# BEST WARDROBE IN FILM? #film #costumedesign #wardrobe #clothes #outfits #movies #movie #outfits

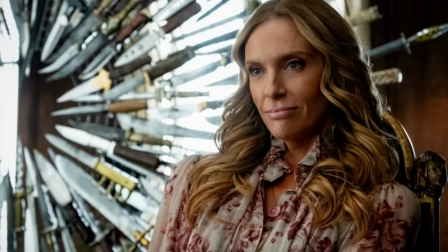She runs a lifestyle brand that's focused on easy and calm vibes, so she has an almost boho element to her wardrobe.
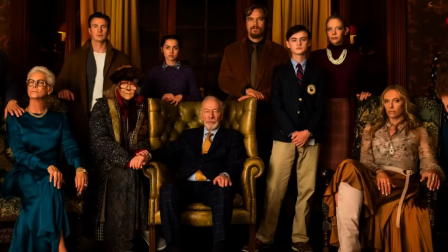She needed that drapey but still fitted, light-feeling clothing. Her character is also obsessed with like looking expensive and does some shady stuff throughout the movie.
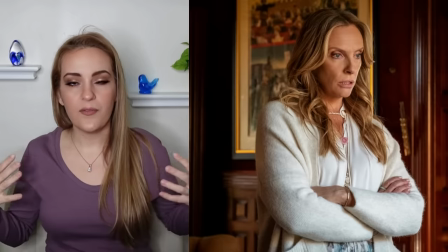She's always selling her brand through herself. And so she has these fabulous blouses, lots of weird or unexpected pattern mixing,
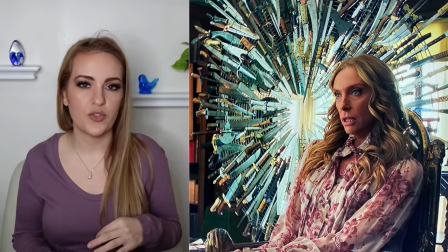tons of accessories, very, very fixed up and sort of high maintenance vibes, and almost dressing younger for her age.
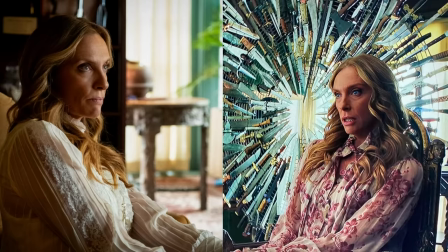Still feminine, but almost a little too girly for it to really work perfectly.
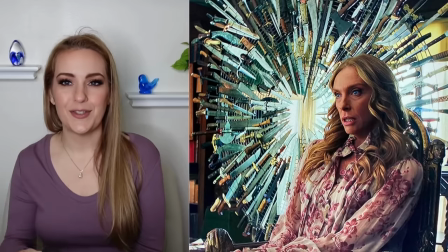So that showed us a lot about her character that as the film progressed and more unfolds about her,
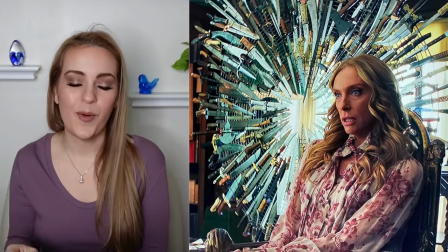I'm trying to avoid any spoilers for anybody who's not yet watched it. Her wardrobe did a really good job of personifying her character.
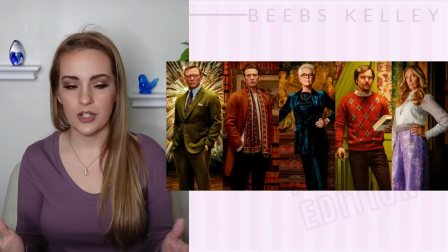This movie is interesting in part because there's not a clear main character, but we see the events unfold through Marta's eyes.
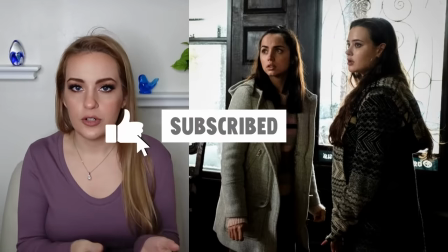She is played by Ana de Armas. She is the nurse to Harlan, and so she has the least expensive looking wardrobe in the film,
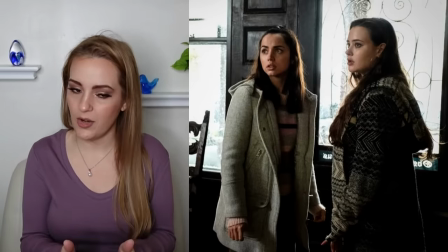which sets her apart from the rest of the family, which is necessary for demonstrating the definition between these character dynamics,
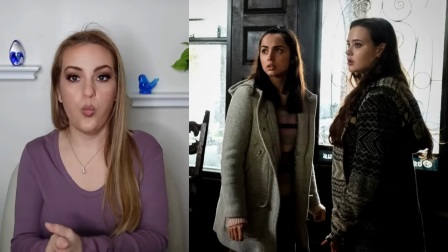as she is sort of the one present at the house who is not part of the family.
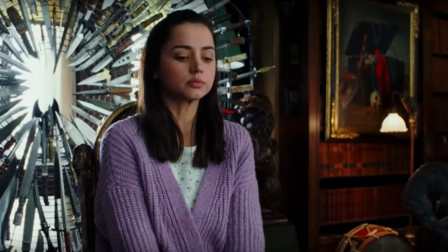She is comfortable with Harlan and in her job, so she looks accustomed to the home and the environment, which is really exemplified in her very comfortable-looking outfits. We don't have too tight clothing. We have warm, calming looks on her.
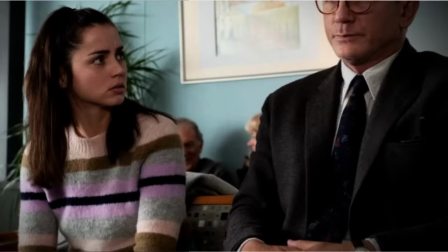She's got a little bit of an edge of a quirkiness to her, but the whole movie has so much texture and satin. There's corduroy and denim and wool, thick coats, lots of patterned layers,
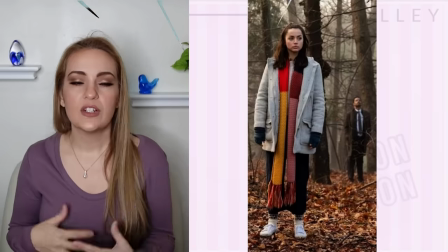and interesting and unexpected color or fabric mixing that just draw a lot of interest and give you lots to look at as you watch the movie.
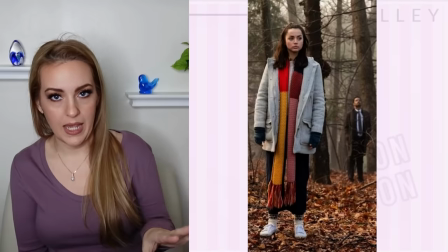Because it is a movie that has a lot of talking happening. It's very much lots and lots of dialogue.
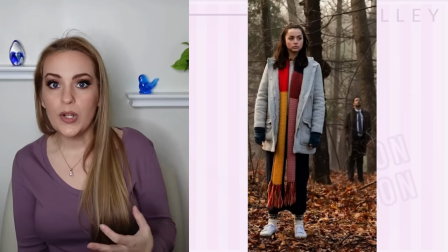So having a more interesting wardrobe or just lots of little things that still flow together give you
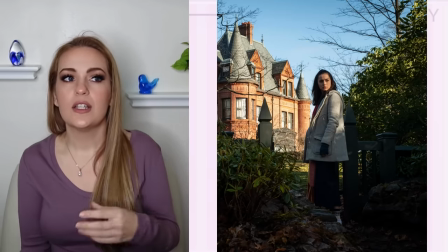more time to really soak it all in and not get distracted away from what's being said because you're still focused on the characters,
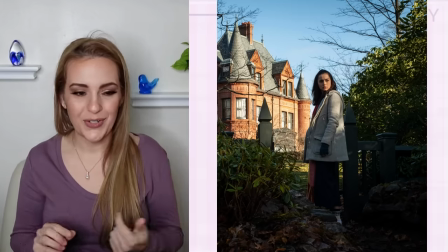but not bored either. My favorite character in the film is Ransom.
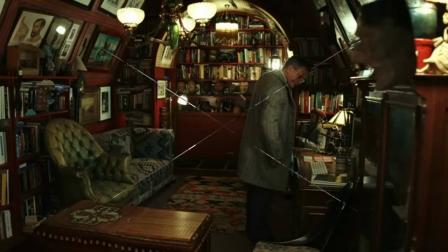I absolutely love. It's one of my favorite boy names too. He might be the preppiest vibe in the film, and I'm obsessed with his wardrobe for it.
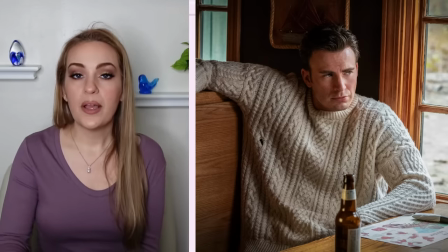I do love a preppy look, but not like exclusively. But Chris Evans and this sweater, thanks to Jenny Egan, accidentally, or maybe unsurprisingly, I guess, perhaps, launched this character Ransom into sexy icon fashion goals.
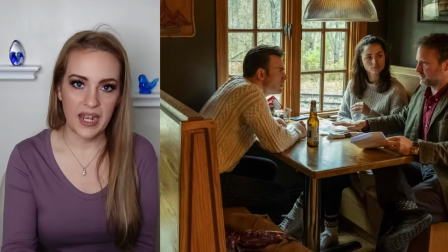Everybody wanted this sweater for the man in their life. No one didn't want to cozy up to this sweater.
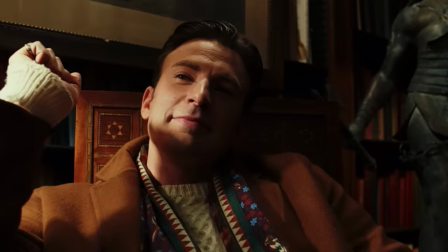It was a whole thing that year. I really appreciate the layering that they did here because those of us who lives in areas that get cold know the power of layering. It's my favorite part of the cooler weather months is getting to layer up because you have to, because you go into a place, you need to take off layers.
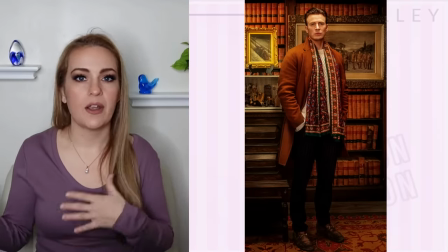If the sun comes out, you need to take off layers. So everybody who lives in cold areas does that,
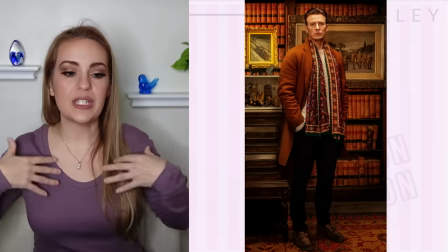but it's a wonderful thing for film because you can just keep introducing more and more texture
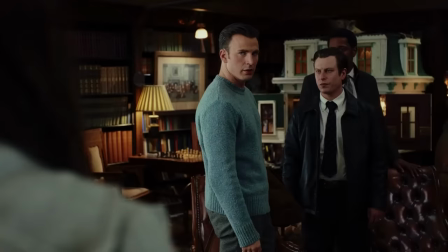and pattern and color and things like that that are interesting to look at and add more detail to the character's looks. And so his most like flamboyant look was probably this scarf here.
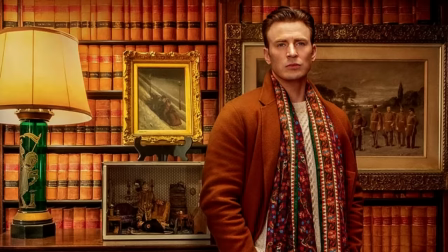It's very, very feminine and fancy looking, but it goes with the outfit perfectly. And he wears it with such confidence. And in this moment, in this scene where he has this outfit on, he's very much being rude. So it enhanced his character even more to give him that this specific look
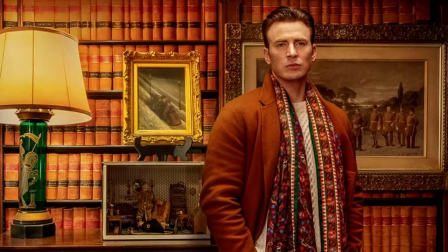in this moment where he was just freely being rude to everyone around.
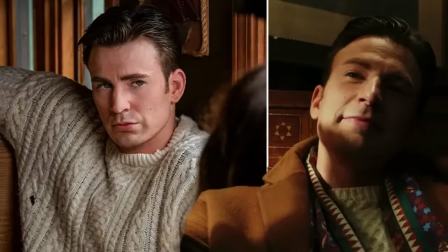Later we see him in the big chunky sweater with the holes where it's a little bit more unassuming and he's trying to reassure Marta and things like that. So he's wearing something more cozy and warm looking.